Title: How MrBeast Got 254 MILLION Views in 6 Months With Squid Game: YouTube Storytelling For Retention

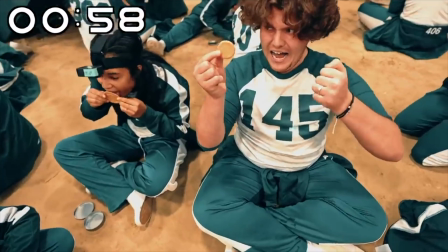MrBeast's Squid Game is a masterclass in storytelling that any YouTuber can learn from.
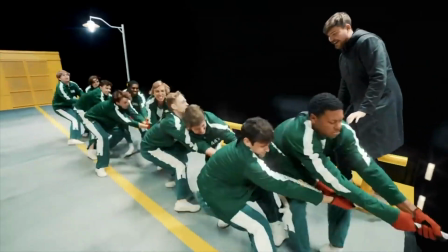Even if your channel is not necessarily a channel like MrBeast's, you can still take some of the principles from it.
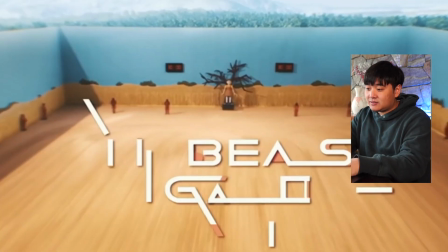So let's start.
I recreated every single set from Squid Game in real life,
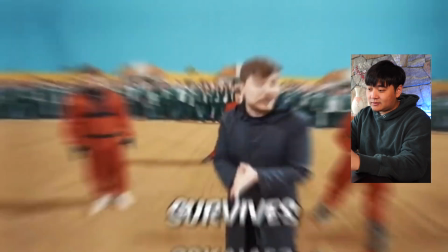and whichever one of these 456 people survives the longest wins 456 grand.
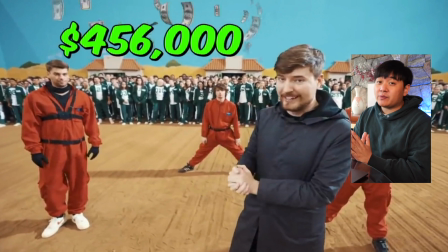Let me start off this video by talking about the narrative structure of MrBeast.
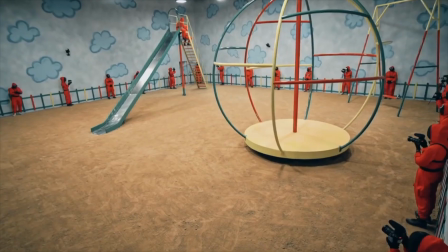MrBeast always starts his video with a hook, but you have to understand that there's this concept of macrostructure and microstructure as well. So this video is 25 minutes and 41 seconds long. That is a long video, and that's a very long time to keep someone's attention for.
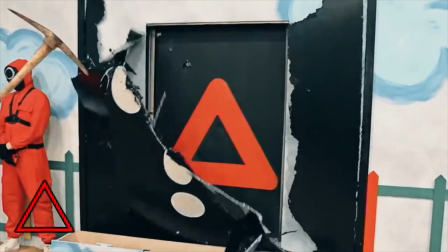So the way that you do that is that you have to have these multi-layer narratives progressing throughout the entire video. You think of a single narrative as the hook, the storyline, and the payoff. But the nature of the show Squid Game is that it itself is composed of lots of mini games, each with their own little hook, storyline, and payoff as well. And so it's a perfect fit for someone like MrBeast, who already has that style of storytelling.
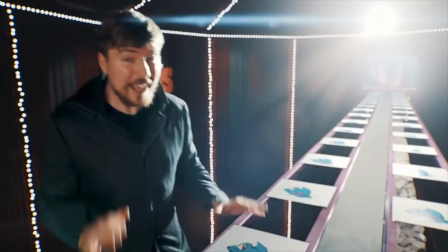By having these miniature hook,
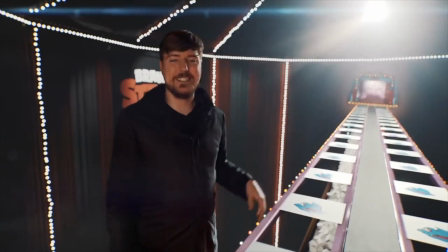storyline, payoffs that keep someone for much longer, because it's almost like they're watching five minute videos.
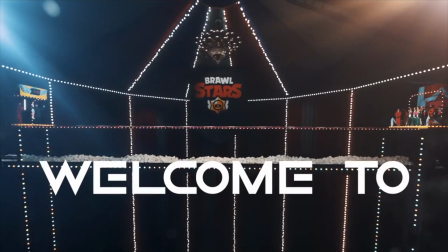And so you can imagine that the retention on this video is going to be like through the roof, comparatively speaking.
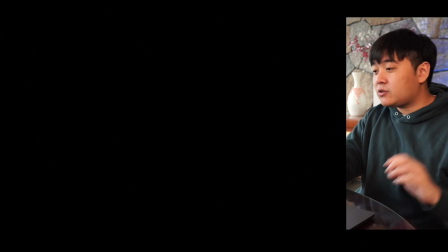So let me explain some of the components of a MrBeast hook. First of all, I'm going to literally just go this by second at a time because there's so much happening here.
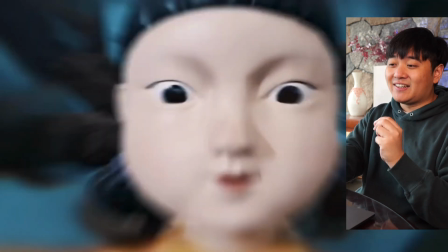But you start off with this. So this is just literally this doll's face.
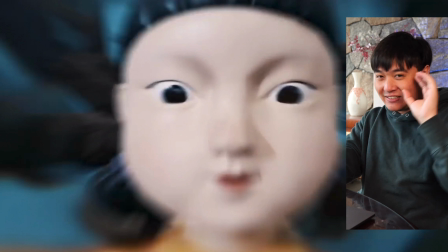That's kind of scary. That's very shocking. Human eyes naturally direct attention to when someone is looking at them, because that could mean danger for you, right?
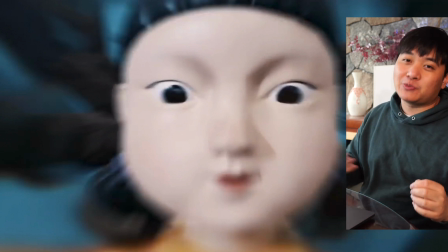There's a lot of movement in here. He always has a very loud start to the video, and it really grabs your attention, right? It's pretty much something that you can't just pass by and be like, I don't know what this is about, but I'll just skip to the next
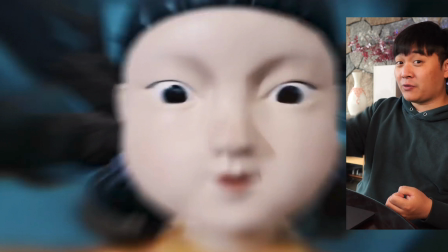video. No way. Like, this video grabs you and keeps you.
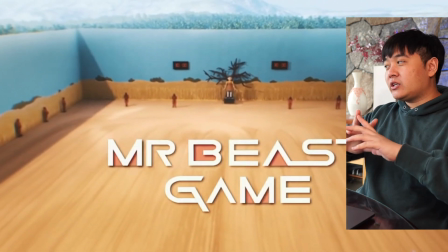This is an interesting shot. So not only has he done that initial thing, but he's actually gone and sort of expanded way out so you can understand what the scale of the thing he's achieved is.
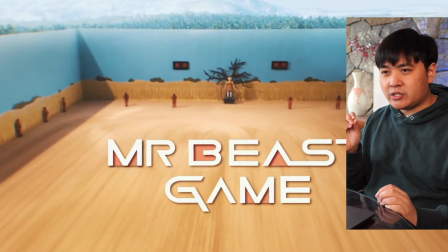So this is a really interesting concept. I think this is actually a pretty new thing, and this is a kind of concept where the hook is the payoff. This is a really weird idea, because in most traditional storytelling, even on YouTube, the payoff happens at the end. You know, the end of the video is a bit that should be the rewarding bit.
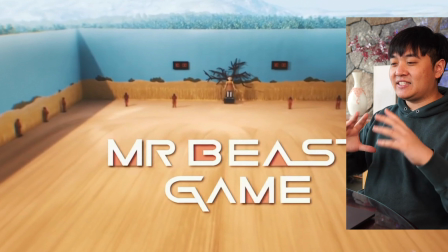But actually here, the fact that you've just witnessed this gigantic set that he's made, that's a gigantic replica of Squid Game, that itself is like a kind of little reward, and that's gonna hook you in for sure. So let's keep going.
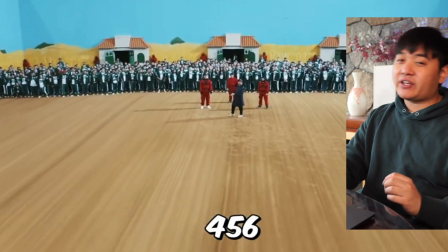That from Squid Game in real life, and whichever one of these 456.
Okay, so that next few seconds is basically hook, hook, hook, hook. There's the tug of war as one other hook. Each of those individual things, like, it's really cool to have seen all of those in such a quick succession, to be like, whoa. Like, your first impression when you see all those things in a row is just, whoa, this is a huge video. This is like really, really different. I think what's also interesting from a visual perspective is this is so smart.
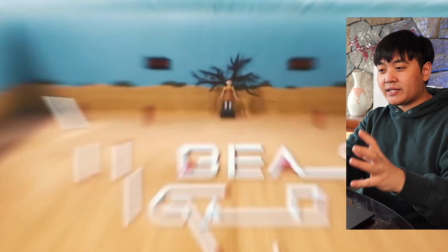Like, you've gone from bright, which is the first shot, to dark,
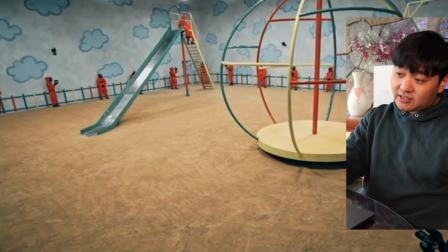which is a completely contrasting shot, back to light, back to dark, and then back to light again.
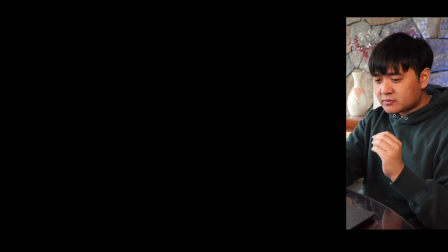So all those visual changes are really, really big. Here, you can see that there's also a lot of movement within the air.
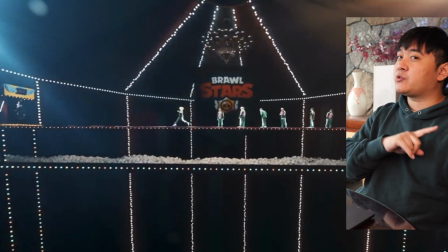So, like, even though he doesn't create transitions between each individual shot of these cuts, because that'll be a bit too jarring.
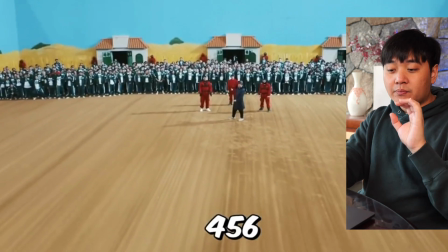But you can see that he goes for these big zoom transitions. They also have their own sound design to indicate that they are a zoom transition.
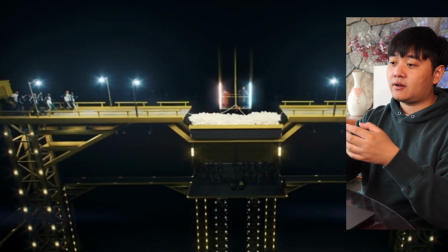So I recreated every single set from Squid Game in real life, and whichever one of these 400.